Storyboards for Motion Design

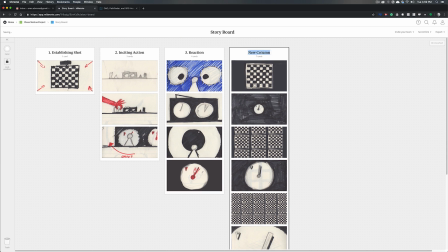[4:03]
Now, if we can understand the narrative from just looking at these and they convey the emotional content we want, then we're in good shape to move on. But we may even decide, oh, this angle isn't working, let's redo that. Or this should be a one shot, not two.
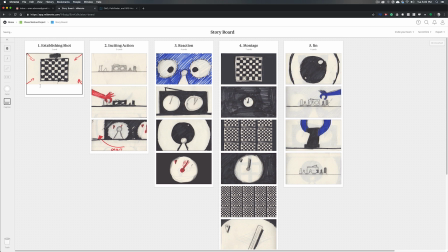[4:17]
Or these shots don't really carry the story forward, let's delete them altogether. We're making those editing and cinematography choices at this stage because we only want to create scenes that are going to work with the piece overall.
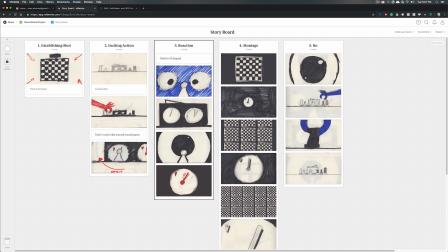[4:28]
And this process is going to inform what those are. So here's some tips that can really help you along in the process because you can really spiral and go back and forth for a long time. First, start by doing the major beats. You want to have one picture, one image for each of the major points, the major action, the big things that are going to happen.
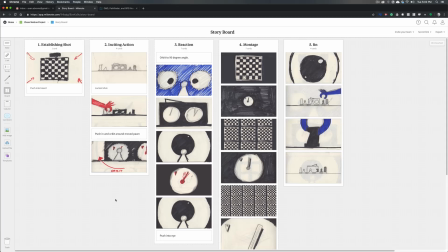[4:47]
Then we can go back and fill in more if those areas deserve it. For example, here at the beginning, I would do one image for the establishing shot.
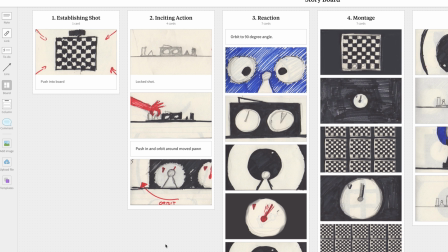[4:55]
Do I need more images to convey what's going on here? a chess match is starting. I always opt for an economy of shots, telling more with less, and trying to trim away. Someone else might think this needs to be slower, pace it out, lull someone in.
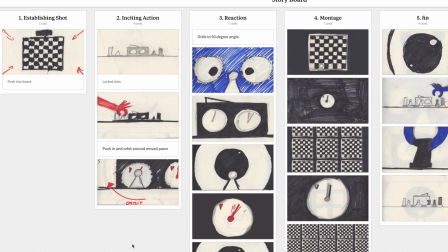[5:09]
And in this next scene, we start with one image, and we have to choose, do we need more angles? Are we going to cut in when the hand touches the chess piece? I'm thinking no, but for the storyboard, I may have to communicate more of the beats of this one long shot.
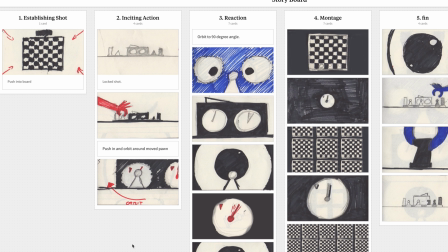[5:22]
Even though we may stay locked here, I might want to show the hand entering the frame, setting the piece down, the hand hitting the clock, the hand leaving frame. All of these are beats of the scene that are important. If they're not important, don't show them.
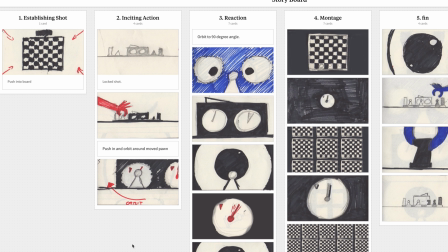[5:35]
But if we want to show hesitation or decisiveness, we're going to want to communicate more of that using the beats that the hand is going to do as it moves around.
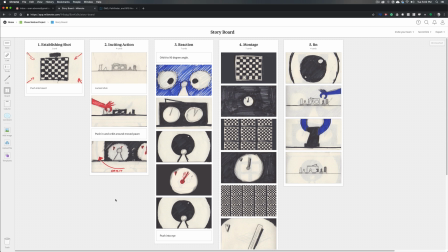[5:44]
We have a lot of choices to make here, especially here in the next scene. The point of this scene is to show character reaction, hesitation, pressure.
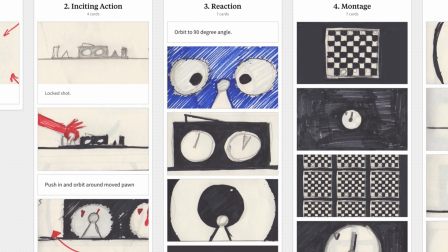[5:53]
We need to be increasing the tension, so we need more cuts. Cutting back and forth from the eyes to the chess piece to the clock, getting tighter each time.
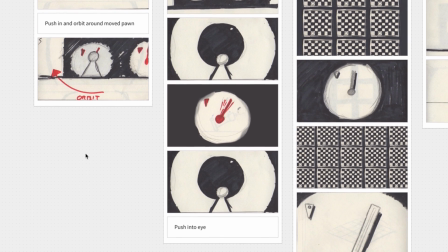[6:01]
We're using these choices of images to build a feeling. Is this too much? Is it not enough?
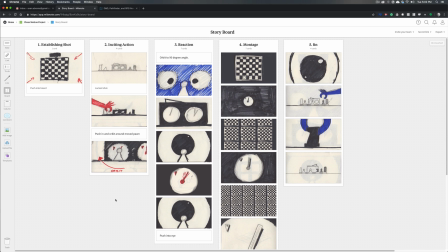[6:05]
Is the order right? That's what we're choosing. And for whatever pieces you're making, you may have even more choices to make. Someone else might approach the same scene and say, no hard cuts. This should be done in one long shot, and we would have to convey that using the boards as well.
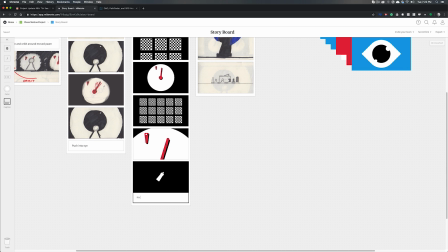[6:20]
Once we're happy with how things are looking, we can refine and clean these up for presentation to a client or to the team or someone for review and approval.
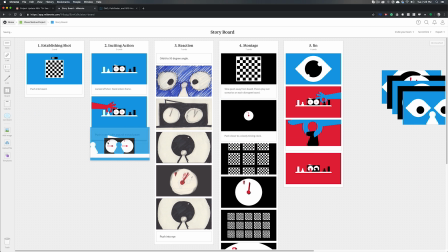[6:28]
If you need to get buy-in or you need to convince somebody, it's definitely worth going through this with them just so they don't have to interpret it themselves. But hopefully this has given you some insight to start your own storyboarding. You have to start deciding what's in the frame, what isn't there, how do we get from one frame to another. All of those decisions come into the storyboard process. But so far, all of these are just rough frames. They're just illustrations. Stick around in the series because the next episode we're going to pick one of these scenes and animate them. For now, thank you so much for watching. I've been Evan Abrams. If you have questions about storyboards or pre-production in general, please let me know in the comments. If you've enjoyed learning about motion design, then please subscribe to this channel. This is the stuff we talk about on here, and if you subscribe, you'll find out when new tutorials go up. And a big thanks to Milanote for sponsoring this series. Milanote is the wonderful web app you saw us use to organize all of our pre-productions so far. If you use the link in the description, you can try out Milanote and start getting yourself organized. It's really helped my pre-production process, and I think it'll help yours out as well. Thanks again for watching, and I'll see you around the internet.